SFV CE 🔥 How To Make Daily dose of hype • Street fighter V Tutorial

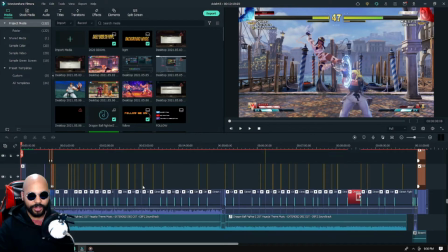41:25 So this is a video I've done. Some time ago. So this is Daily Dose of Hype, Volume 45, aka Alpha Strike. It was the Street Fighter Alpha free themed video.
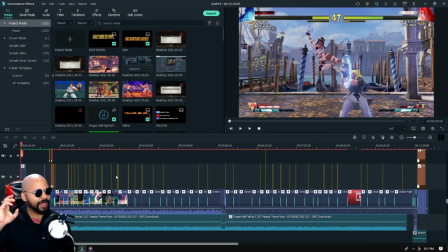41:42 I will go into this video in a greater depth in a later date. I just want to show you an example of what's called kinetic transitioning and keeping the audience focused on
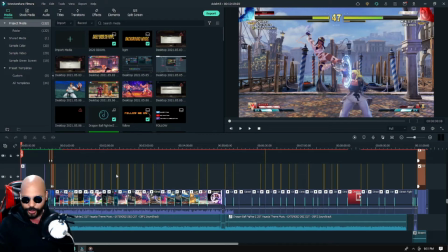41:58 what you have to display. So right away, we're going to show you this.
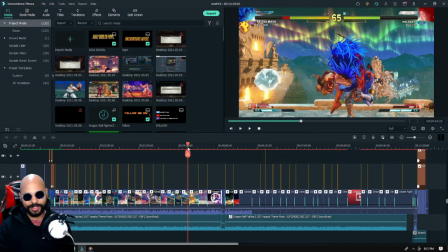42:02 So we're going to show you everything. I'm going to show you, like I said, the whole enchilada, as I like to call it.
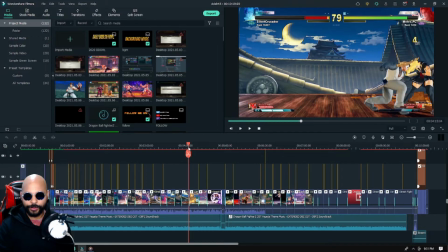42:08 I don't know why. So right away, we're going to start here. We're going to turn on the music,
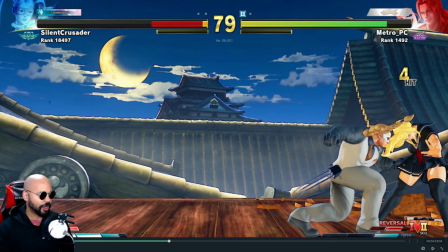42:15 and then I'm going to walk you guys through what happens. So let's begin.
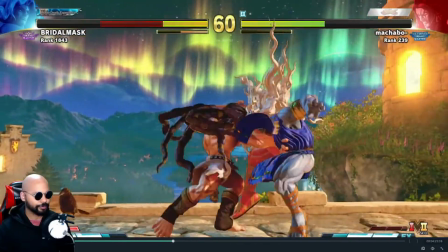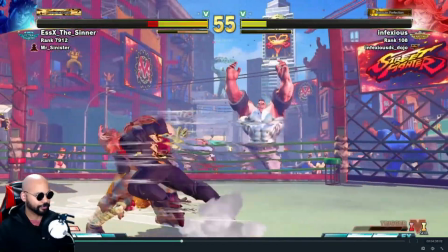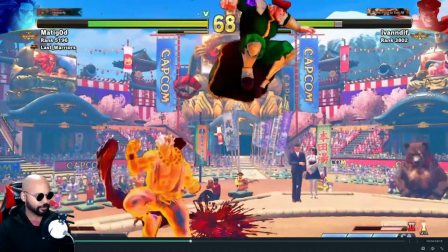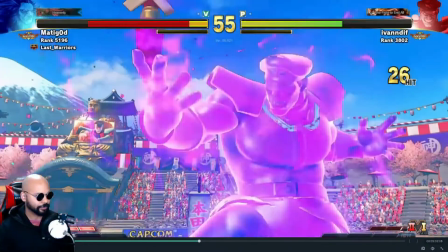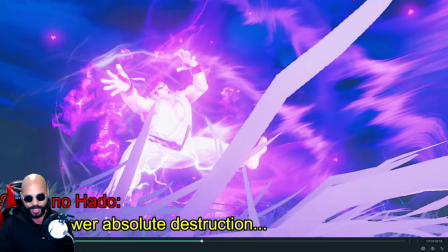43:15 So, what did you guys see in that entire sequence?
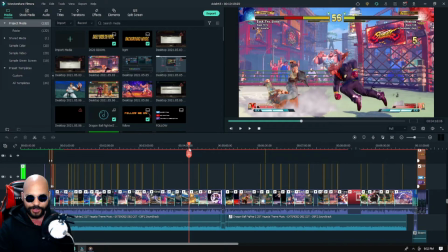43:21 So, right away, as you could tell, we're going to focus on Nakali.
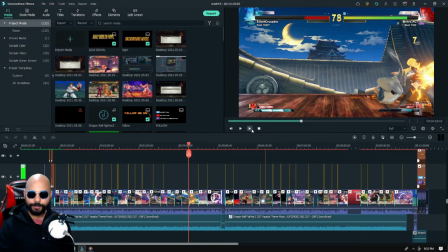43:30 So, Nakali, we're going to turn off the music now.
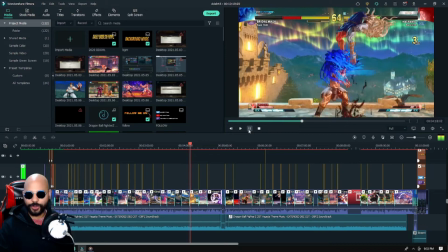43:36 So, as you could tell in the video, Nakali's doing a combo. He's keeping that motion.
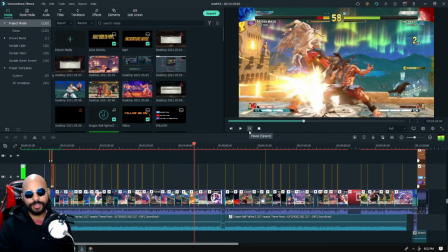43:42 He's keeping that motion in the ocean. He froze, but he continues moving on with the combo, and then it leads into a super.
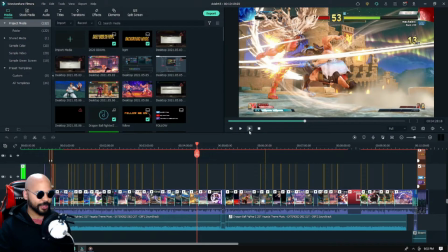43:49 And remember what I told you about supers, how supers focus, all supers is all cinematic. So they always focus, or majority cinematic. So they always focus on what the character's doing. So the camera is always focus centered.
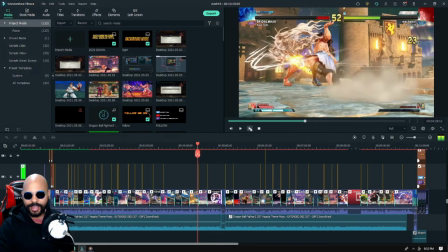44:08 So as you can see, Nakali getting ready to finish his final slash.
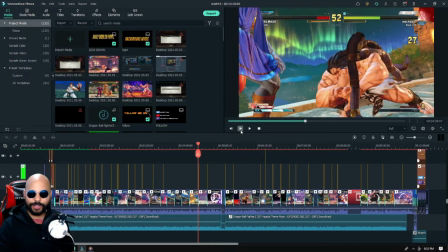44:14 Jesus Christ, that grin. When he's about to do that final slash, it transitions.
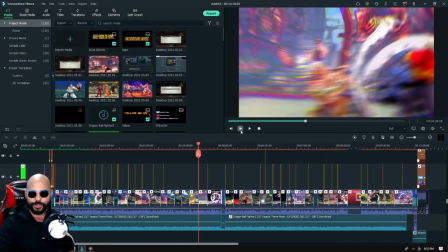44:19 It does a zoom out transition to Zeku activating a V trigger.
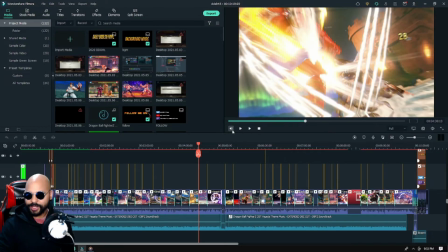44:23 So because the camera is really fixated
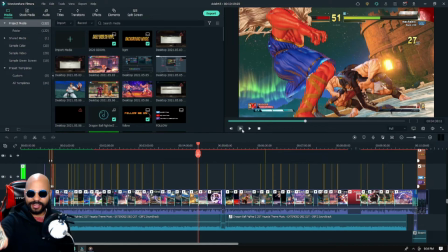44:32 around center right again, and its focus is in center left, because the camera's focused on center left. So when it translates
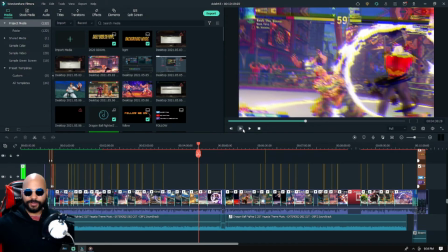44:45 to Zeku, it's not that bad, because when Zeku activates his V trigger, the camera zooms in for a split second, and with the zoom out, with the zoom out transition, it feels that the camera kind of has to readjust.
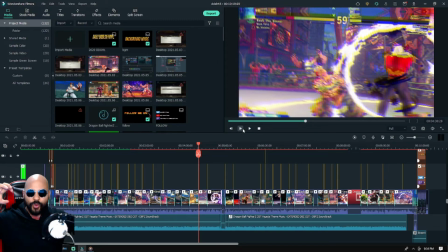45:02 So it kind of feels that the camera is kind of moving, turning to the left or to the right. So your eye is still fixated on Zeku's activation.
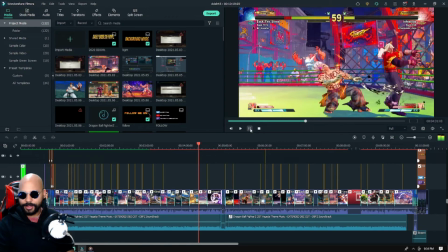45:15 So when Zeku finishes activating, he keeps up the momentum of the combo.
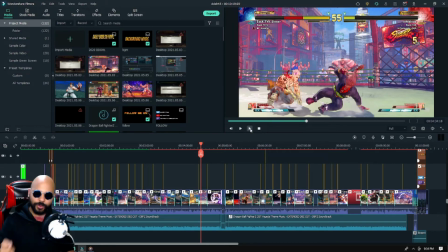45:21 But this momentum is a little bit slower. The reason why the momentum is a little bit slower is because when Necalli finishes his super, the momentum resets.